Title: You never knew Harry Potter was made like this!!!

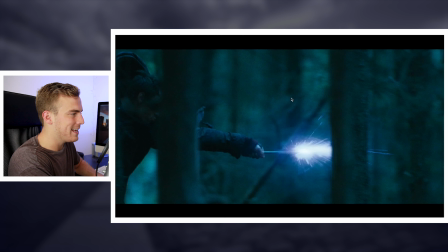Initially it's not, but when they have it hit, it lights up the tree.
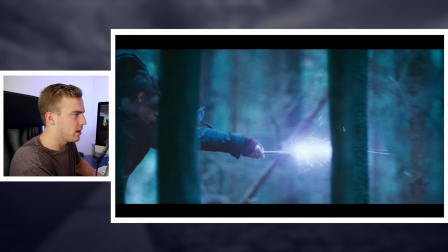And then what they do is a full overlay color correct, because what's happening is when this is being cast, when the spell is being cast, theoretically all of the woods would light up from this, including the camera. So everything lights up, sort of overexposes everything.
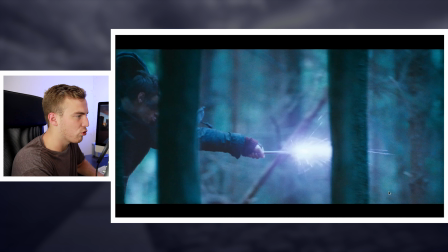You can see the grain because they're just brightening the whole shot. They add another light flare. This is basically your camera light flare. Because there's such a bright light, you're getting this streak of light on your camera lens. And then you can see the whole scene gets dark when the spell has been cast. It's a pretty cool, pretty easy effect, but obviously they use these magic effects all the time.
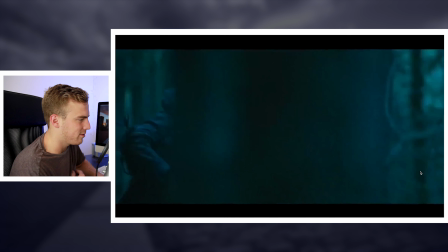It's a really nice look, and with sound effects, you make everything look good too. That's really cool.
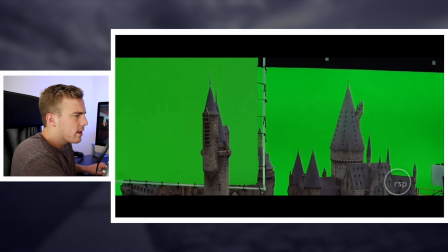All right, so here it looks like we have a landscape shot.
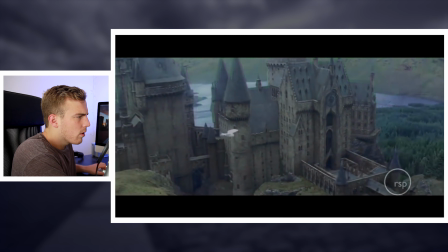Wow. So let's just look at this beginning part here.
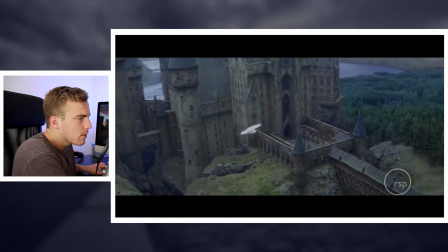This looks, obviously the owl is digitally added.
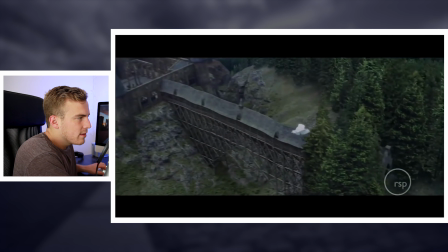But what's interesting is it looks, obviously the shot here is this massive landscape,
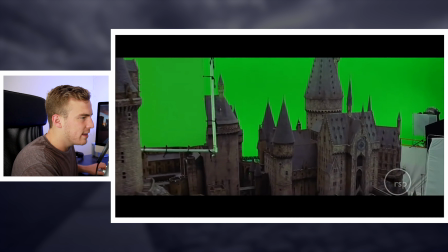but what you actually have going on here is just a miniature recreation of the set. Because look, first you've got your whole green screen flag here, green screen in the background, but look at this light. This is just a standard light. I mean, the light certainly isn't as big as a tower, so you have to assume that this light is probably,
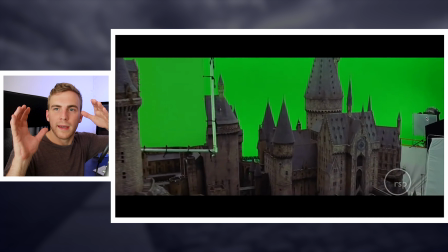I don't know, it's probably this big, you know, the size of my head or two of my heads. So, and because that's matching the size of this tower, this is actually a miniature. not surprisingly, this isn't a real castle.
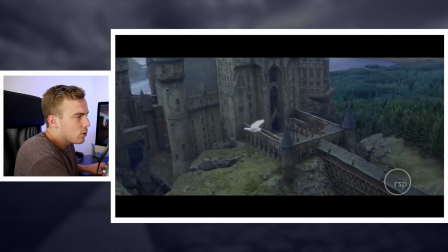So they've got a miniature set. They build out this full landscape, and they can throw back, aerial shots or whatever.
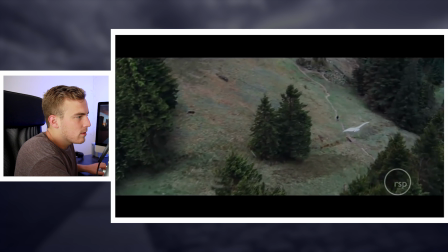It could be totally 3D created. And then it transitioned into this beautiful overlay here.
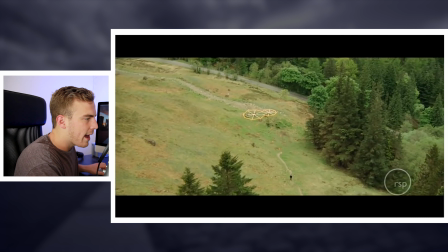Now, this is interesting because this actually has Harry, or whomever this is, walking. But Hagrid's hut is totally digitally created in the scene. You can see they've marked where it is, but it's totally recreated.
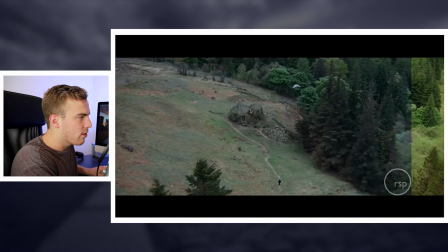Look, the owl and the whole hut are recreated. That's pretty cool.
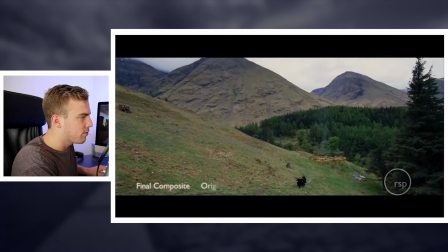And then you cut to your closer shot. So that's your final look. But look, all of this.
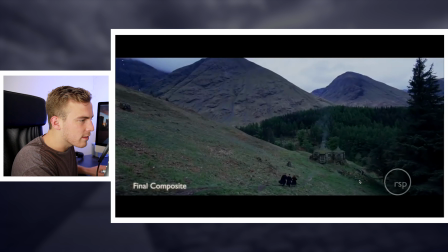Wow, what is interesting? This whole pumpkin patch and everything, too, isn't even there.
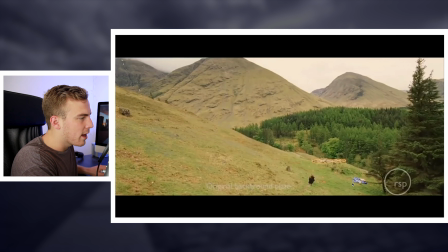The pumpkin patch, the scarecrow, not there. Hagrid's hut, not actually there.
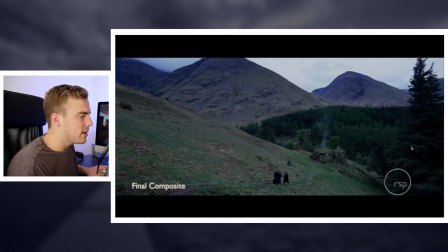The mountains look good, but this smoke and the chimney, it's all digitally created as they're walking down there.
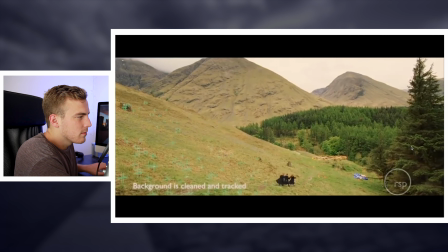That's wild. Look at all these tracking points that they use.
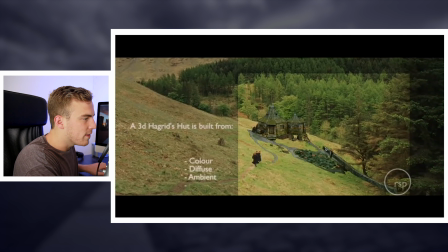Wow. So this is all recreated.
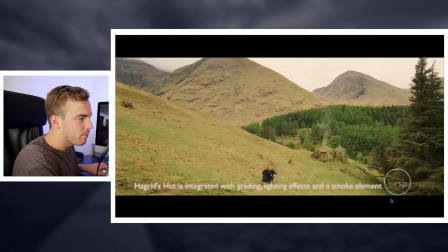The road, the pumpkin patch, this sort of rock wall here, everything digitally added.
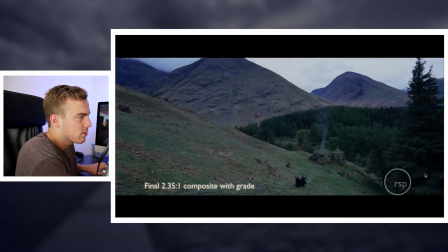Looks really good, especially when they add the color grade. The whole thing looks awesome. Looks very real. I didn't realize the hut wasn't actually there, at least in these wide shots.
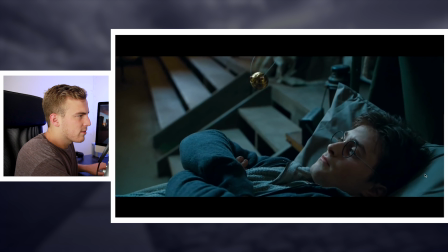That's cool. Oh, now look at this. Look at this. Hold on.
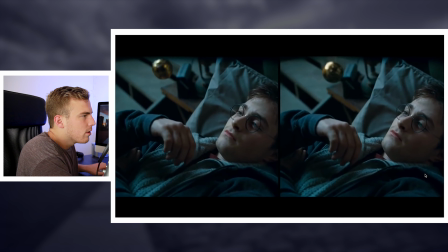So the snitch. Now, this is interesting.
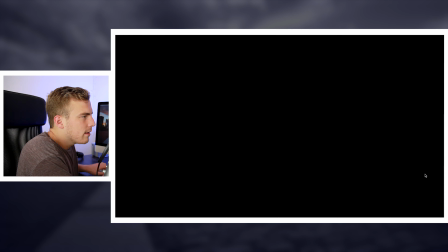I'm wondering why it's got it. Okay, so it is actually there.
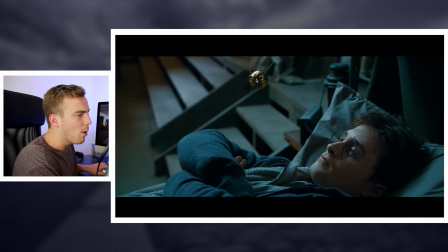So what you can see here is it's on strings. So the ball part of the snitch is just floating on strings above him as he looks at it. So that gives him the eye line with it, because if it wasn't there, his eyes might not be looking in the right place. So he's looking at it. It's just sitting on strings. What they're doing here is painting out the strings.
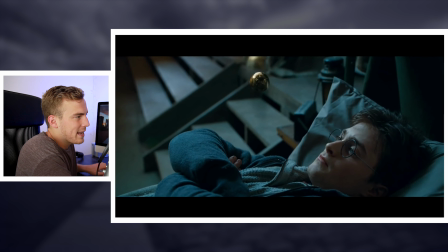Then they bring the ball back and they add in the wings.
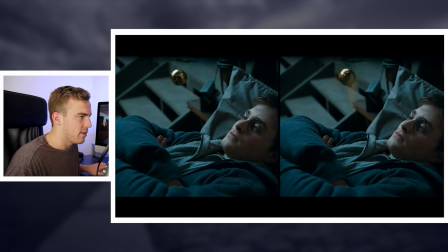And what's cool about the wings is ever since the first movie, the wings on the snitch have had this motion blur look to them.
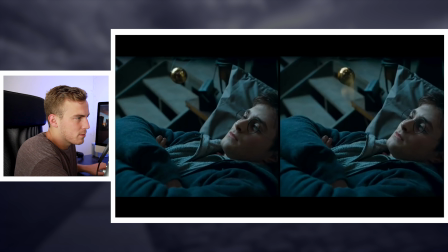So they're just flapping so fast that it's basically just motion blur. And you can see here the comparison.
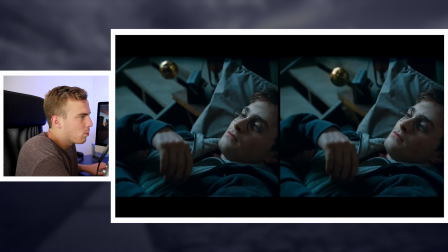So on the left, we have the original shot that's just the ball with the strings. And then on the right, the strings are bobbing up and down.
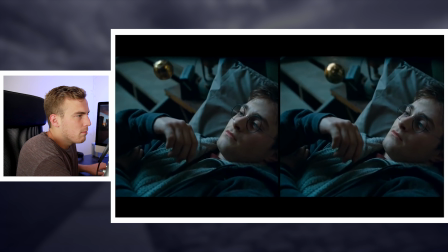So it gives it that flying motion. And the wings are just added in.
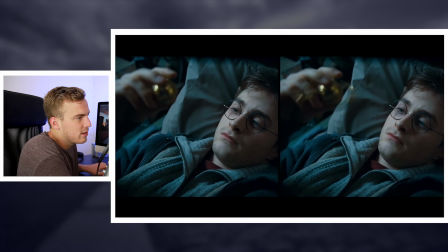Wow. That is cool, and obviously that's all digital there when they go back in.
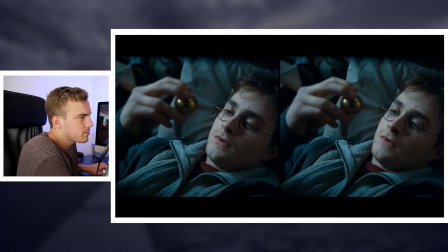That is really cool. Looks really nice. Okay, we can speed along through this.
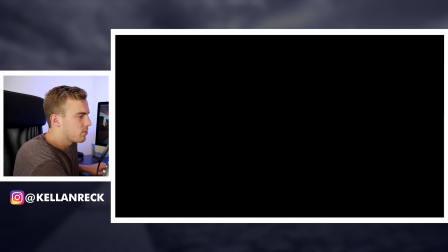Did a good job painting out those strings. What else do we have here? Oh, the moving staircases.
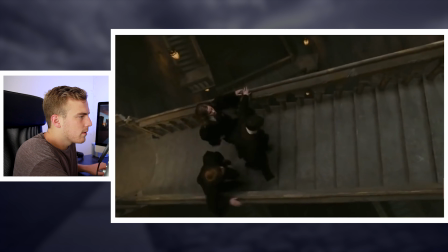Okay, so let's watch this. So they're walking up the stairs.
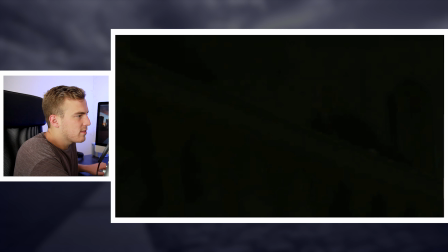So this is the final shot.
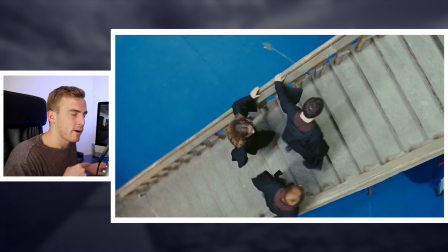Okay, so this is similar to the staircase that we saw earlier. It's this in this particular instance, they're using a blue screen. It's only one set of stairs, and I'm sure it's on a mechanical motor of some sort that's moving the stairway as they're walking up it.
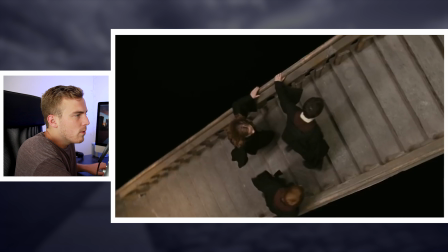But what they do is totally get rid of the blue screen.
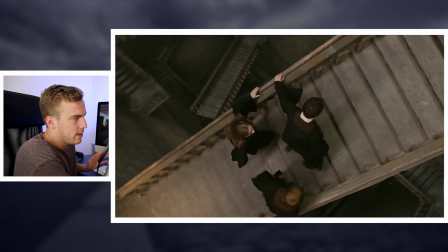Then they just add in a 3D environment that is all the other stairs.
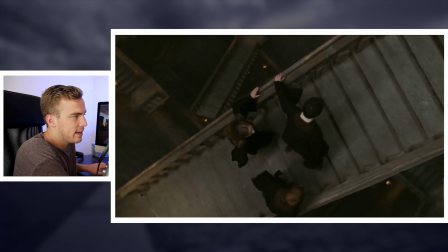And then that's all done digitally. And then they can add in their lighting, their color grade, and it's as easy as that.
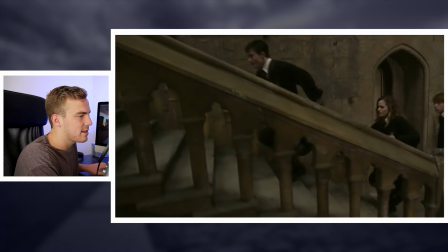And of course, they've got their moving camera. So they must have had just this set of stairs, this whole wall, and this set of stairs.
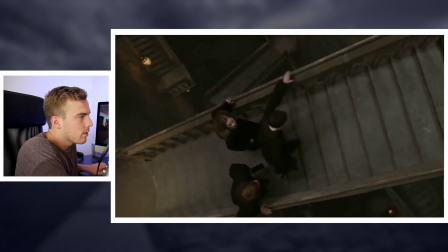Everything else in the scene is digitally created. That's pretty cool. Not surprised by this, but it looks good.
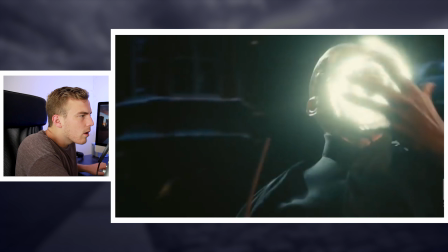Okay, so here we've got Voldemort breathing, almost like shooting out fire.
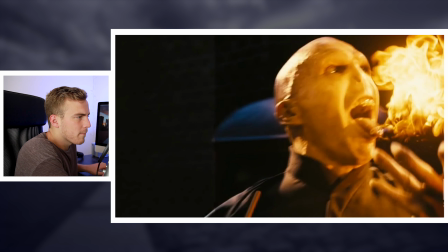Okay, now look at this. So a couple things to think about here. So obviously he has a real nose.
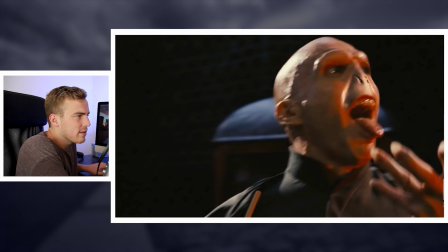So in every single scene he's in, they had to get rid of his nose. And what you can see, kind of, at least, is markings on his cheeks here and on his nose. It's a little hard to see on his nose, but those are just tracking points that they used to overlay this,
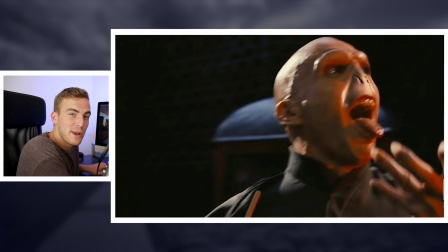which is, his non-nose nose. And they had to do this in every single shot. And what you can also see here is his wand has it's either a light or it's just a white tip. And that they get rid of too,
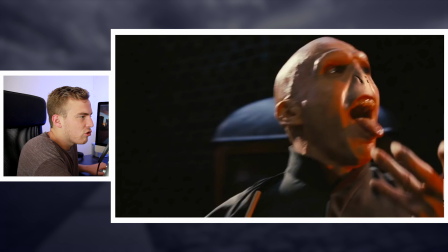so that they can use a brightness in the shot when he's casting a spell. Obviously, they add this nose and the eyebrows they take out as well. Or no, he does.
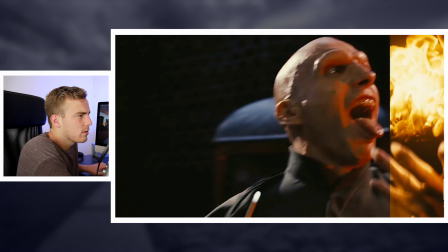That's makeup. Okay. Or no. I'm sorry. Now I'm.
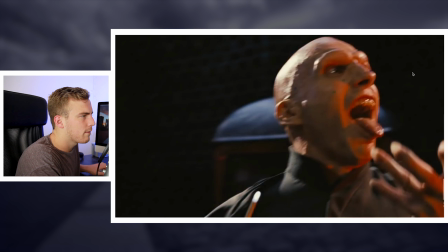They do bring down his eyebrows a little on the color grade and his nose, make it fit the lighting of his actual face.
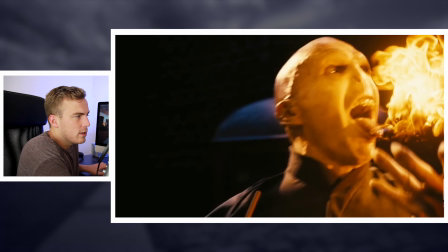Then they add in this fire, which looks good, and then give it a color grade that really brightens it up.
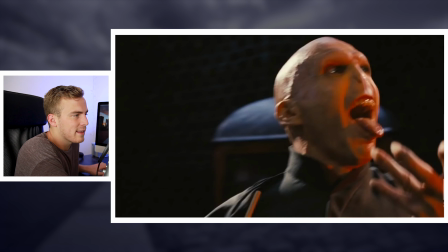But what's interesting about this whole thing is that in a shot like this, I mean, look at the final shot.
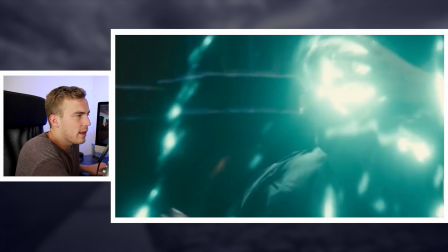The light goes from blue
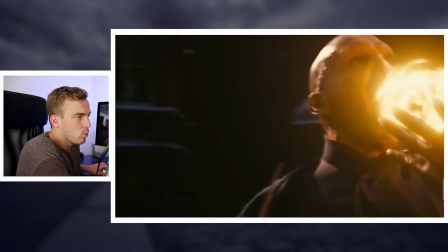to orange. And what they need to do is actually light his face in that way.
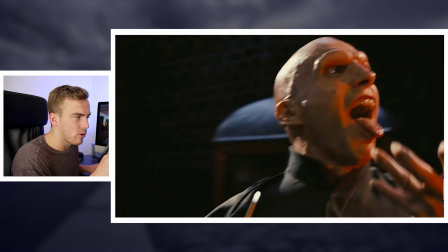So you can see there's an orange light on his face. When they're shooting this, they need to make sure the lights that are hitting him, because there's no real magic, they need to make sure the lights that are hitting him are matching the colors of those spells he's going to cast. So they would have had to have a light that was a bluish green and then changed to orange as he's moving through this scene.
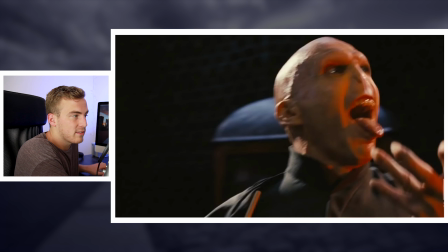That's pretty cool to think about, because they want to have a realistic reflection of the spell that he's casting.
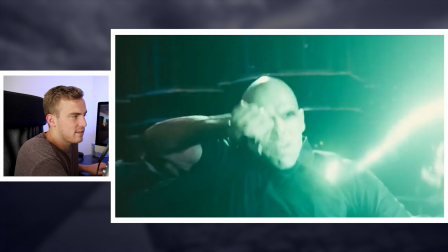And obviously they can brighten it up here, but you can see in this, his face is, it's not orange. It's definitely a greenish.
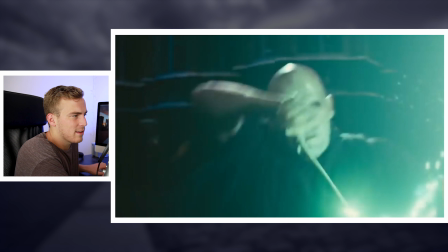Then it turns. So that's interesting to think about how they actually lit this. Very cool.
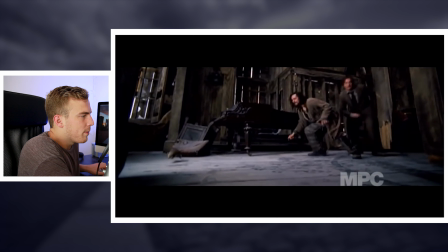Oh, now here's a throwback scene. Okay, so look at this.